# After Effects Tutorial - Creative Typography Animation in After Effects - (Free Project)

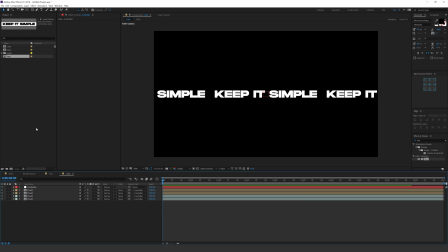Now we can go ahead, our base is ready. Now we can go ahead and start building up our design. Now the design is going to be absolutely abstract, so there is no specific way of designing this. You can just throw up some, you know, comps and just make it complex. And I have created many different versions of this,
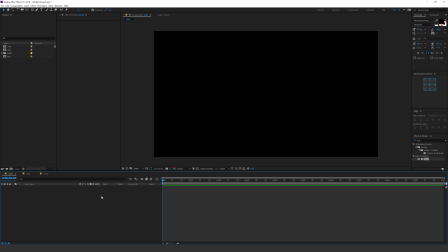which you can download for my Patreon page by just contributing $1 and supporting this channel. So make sure you check it out. The link will be in the description.
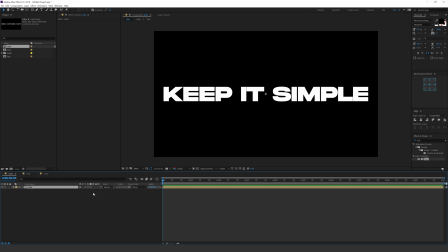So let's go back into our main composition, drag in our cube comp right here, turn on the 3D and turn on collapse transformation. So now we can scale this down, you know, and create some really cool looks.
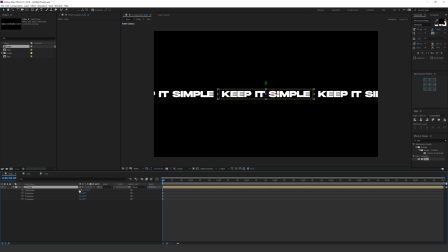So I'll hit R to bring down the rotation properties, and now we can set this to the way we want it to look.
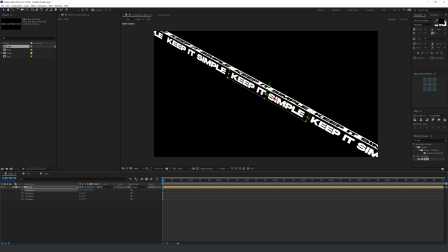So I can maybe something create like this. Let's increase the scale a bit.
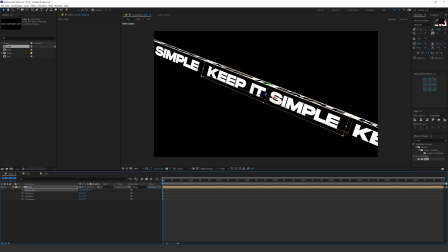And it's a, as I told you guys, it's a pretty abstract effect, so you can play around with this all day and come up with your own design.
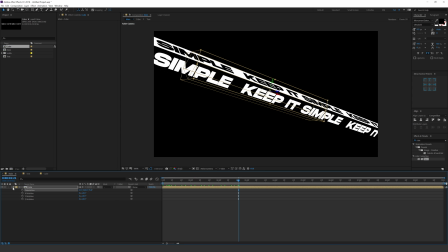So I'm gonna keep it something like that. That looks good. Let's select this, hit Control D to duplicate it. Let's hit R and rotate this up.
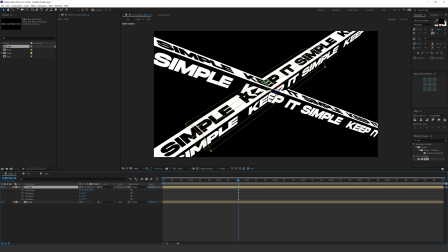You can also push this back into the space so that they don't, you know, collide with each other like this.
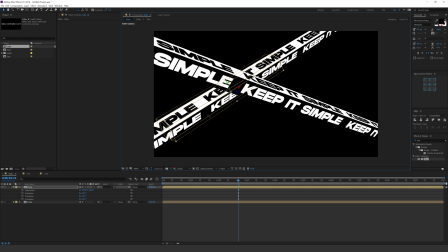So I'm going to push this back and let's rotate this a bit. Something like that. You can also scale this down There we go. Now we can turn off the snapping.
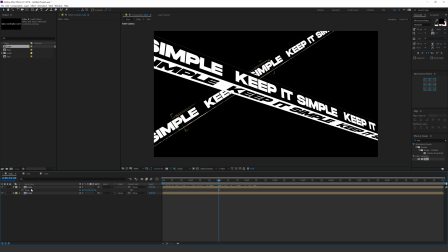You see, looking pretty cool. Let's create one more copy. So hit Control D to duplicate it. Let's place it right here. Rotate this in a way we want it to look.
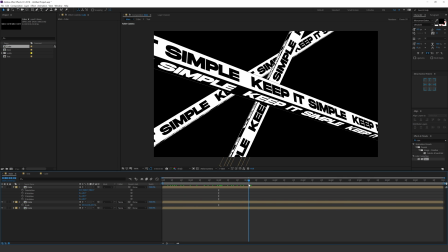There we go. And as you can see, we're starting building up our really abstract design. So I'm gonna hit Control D again, duplicate this, rotate this in a different position.
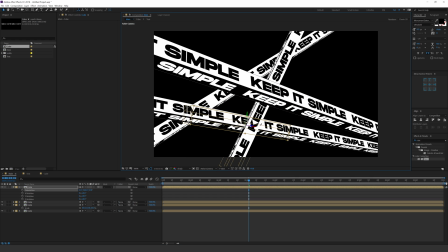Let's put this back like so.
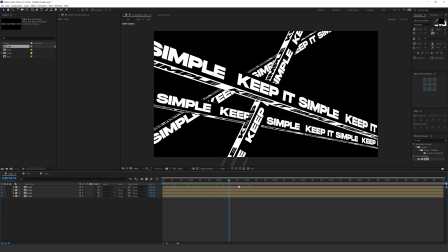And it started to look pretty cool, actually.
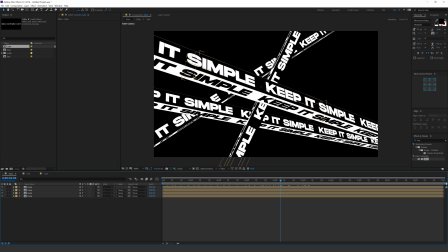Now, one more thing that you need to keep in mind is that if you want to add a nice drop shadow to create a feel of, depth, what you need to do is arrange it according to the way you want it on the top. Like by, let me explain it to you. So let's say this layer is on the top that is very much closer to the camera.
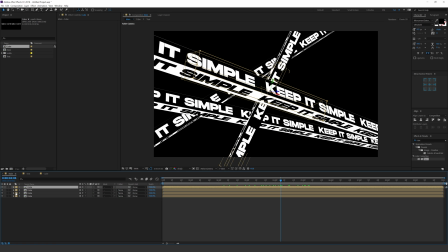So I need to keep that layer onto the top. Then the second layer is going to be, let's say, this one. So this is going to be on the second position. This is going to be a third layer, third position, and fourth position. Now, this is very important because now I'm going to go into effects and let's add a drop shadow.
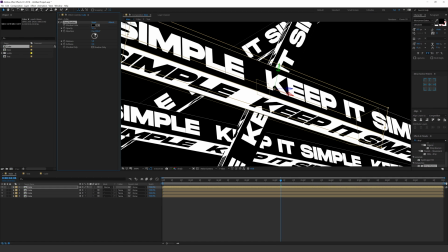So I'll find a drop shadow, add that. And now if I just increase the opacity, increase the distance. And there we go. I'm going to keep it somewhere around there. Let's bring down the opacity a bit, increase the size.
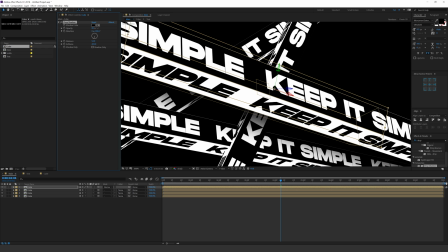Let's play around with this a bit.
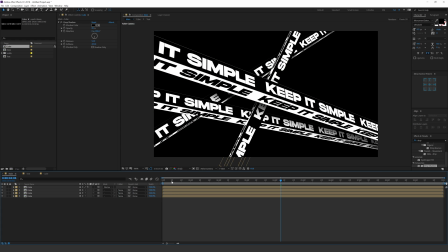Now you can see we get a really nice depth, and this is very important if you want to make it look really, really cool.
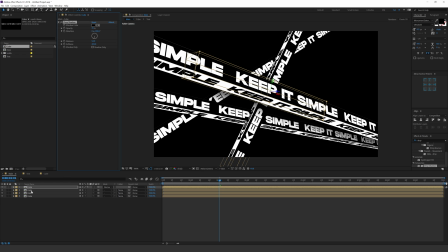So let's copy this and paste it on the second one, hit Control V, and I'm gonna just move the position to find the right spot, just like that. Let's copy paste it onto the third one. Let's rotate this to create a perfect drop shadow, and there we go.
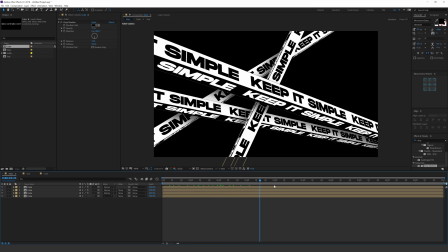So now you can see we have a bit more depth into the scene, and it's very easy and simple to create.
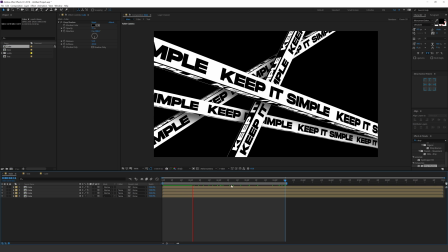So you can, of course, type in any text that you want.